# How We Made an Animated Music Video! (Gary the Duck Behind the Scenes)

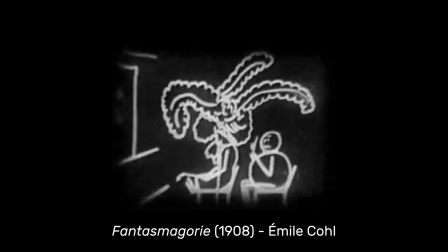Cole would draw black lines on white paper and then shoot it onto negative film, Basically the same technique I was using in After Effects.
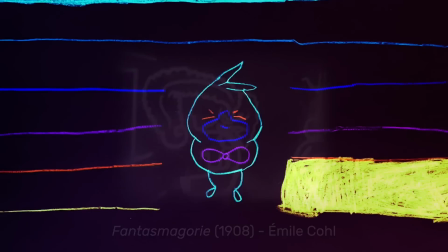Gary the Duck became this celebration of animation,
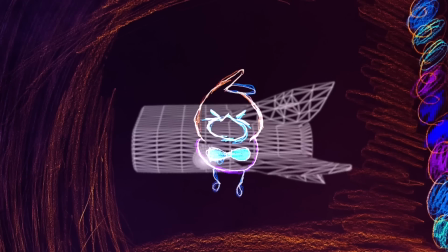employing modern techniques like the CG with Gary's ship while calling back to the earliest uses of the medium with this sequence.
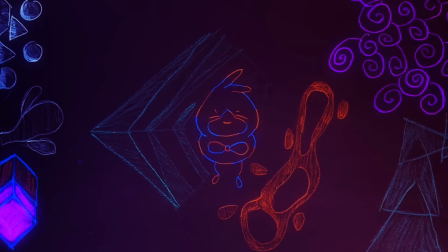Put some glow in for added dreaminess, and apply some final color grading, and the effect was complete.
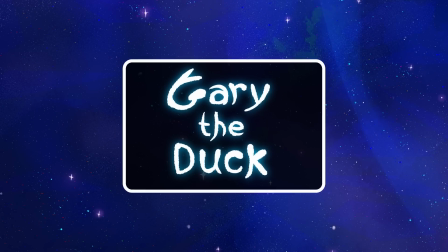After four years of hard work, Gary the Duck was finished. We all got on a Zoom and watched the film together.
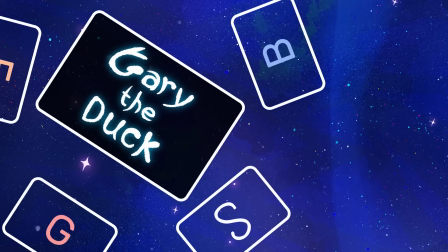It's been five years since I started working on Gary the Duck, and I'm so excited to finally be able to show it to everyone. I got to do everything I wanted with this project, and I couldn't be happier with the result.
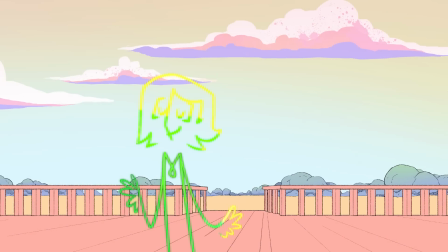After working on this project for a couple years,
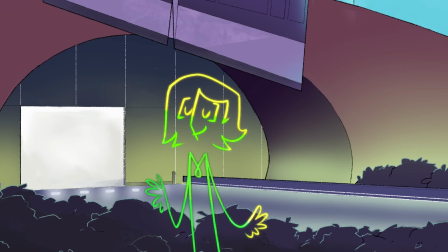I thought it was really cool to see Gary evolve from where he was in the beginning to now.
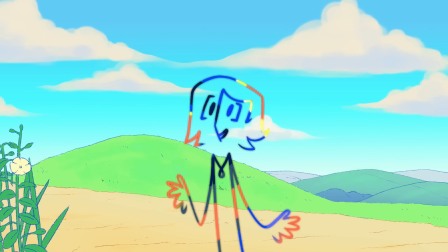The evolution of the character design and colors and themes
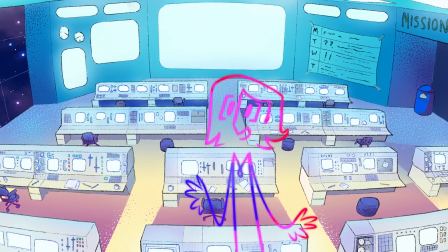have been drastic and I'm just so excited for everyone to see this animation.
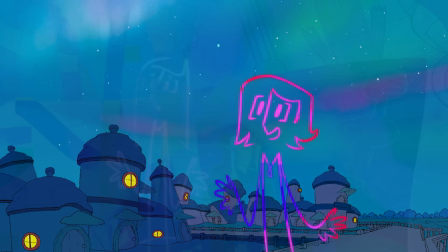I couldn't be happier with the team and how it came out. The funny thing is, Gary the Duck has kind of been there for all of my childhood.
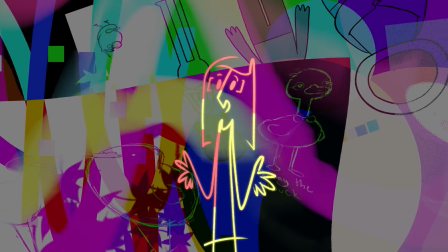Even just if I wasn't working on it, it was always this thing in our house that we always knew about.
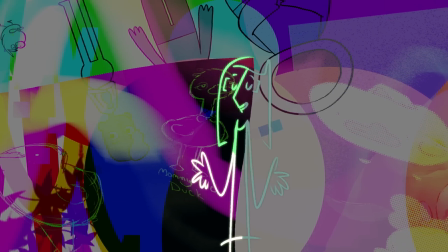It's just kind of funny that I ended up working on it and it just became something that I could be proud of.
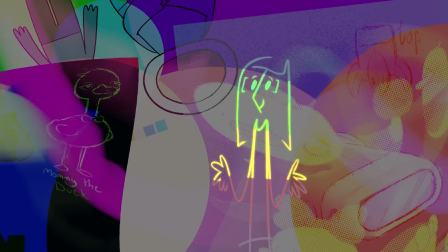And also I'm just incredibly proud of my brother and everyone else on the team. We all worked so hard and I'm so happy with how it turned out.
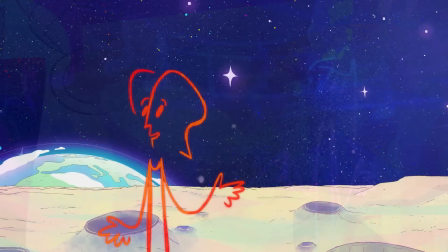And thank you so much for watching it. I've always imagined creating an animated music video for my songs.
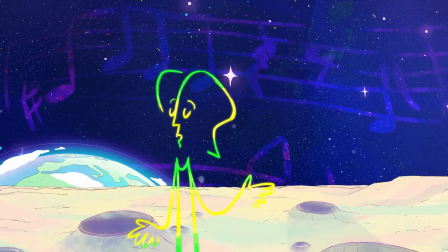And to be able to see one complete that I got to collaborate on
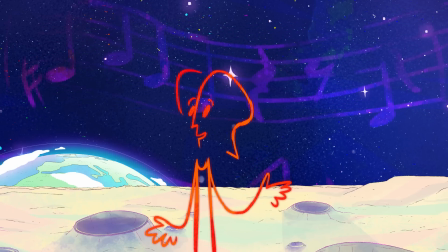with such kind and talented people has been a dream come true for me.
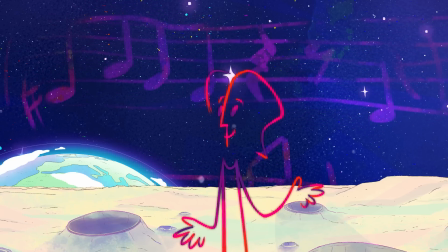What initially started as a small passion project has blossomed into, in my opinion, a masterpiece.
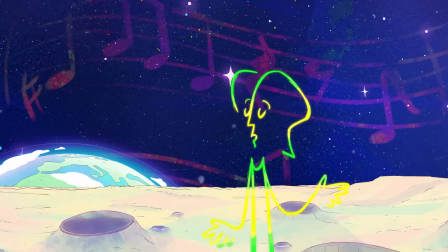And it's definitely the coolest piece of art that I've ever been a part of.
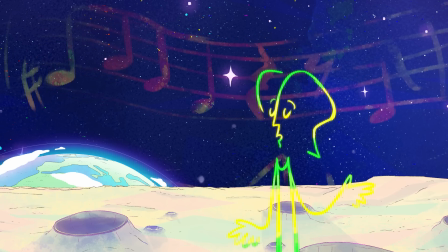I'm so proud of our crew and the Gary the Duck video. I hope you enjoy watching. And I just have to express how proud and grateful I am to be on this team, to have created something so uplifting and such a great work of art.
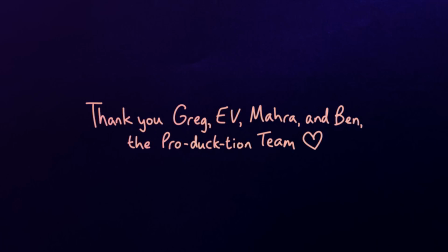And I'm really thankful for having you all in this video. Thank you so much for recounting your process and your thoughts. Before we go, here's where you can find the Gary the Duck team online. You can find me on Instagram at Evangelion the Dinosaur to see some illustrations, character designs, and an absurd amount of fan art I do. I have a YouTube channel called Night Owl where I very occasionally make videos about topics that interest me. And there you can find links to my other social media pages. You can find Gary and all my other videos on my YouTube channel in the link below. And be sure to follow me at G to the Blum on Instagram. Also, check out all my other songs on Spotify, Apple Music, or wherever you stream music. And Mara asked that her links be put in this video's description, so head down there to find her social media and all the aforementioned links.
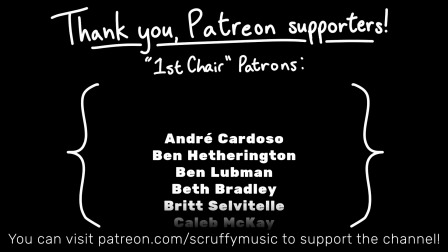And finally, I'd like to thank my patrons on Patreon, who help keep my video-making process sustainable.
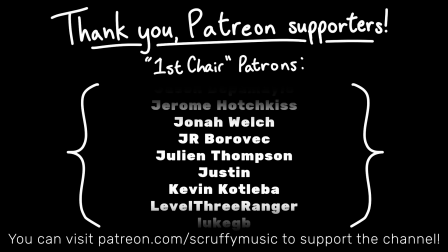If you'd like to support my work directly, and get perks like your credit here, seeing videos early,
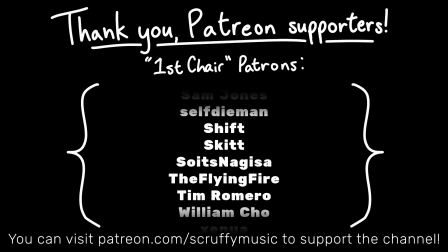a vote on what music I arrange, and other behind-the-scenes content, you can visit my Patreon with the link in this video's description.
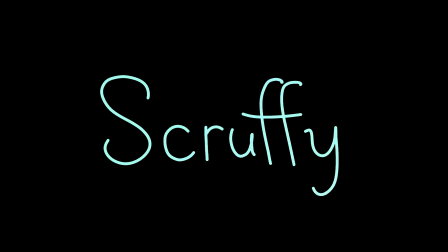And with that, I'm Scruffy, and thank you very much for watching. Bye!
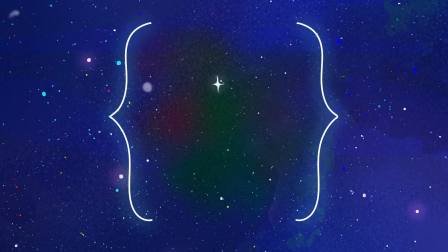See ya! Bye!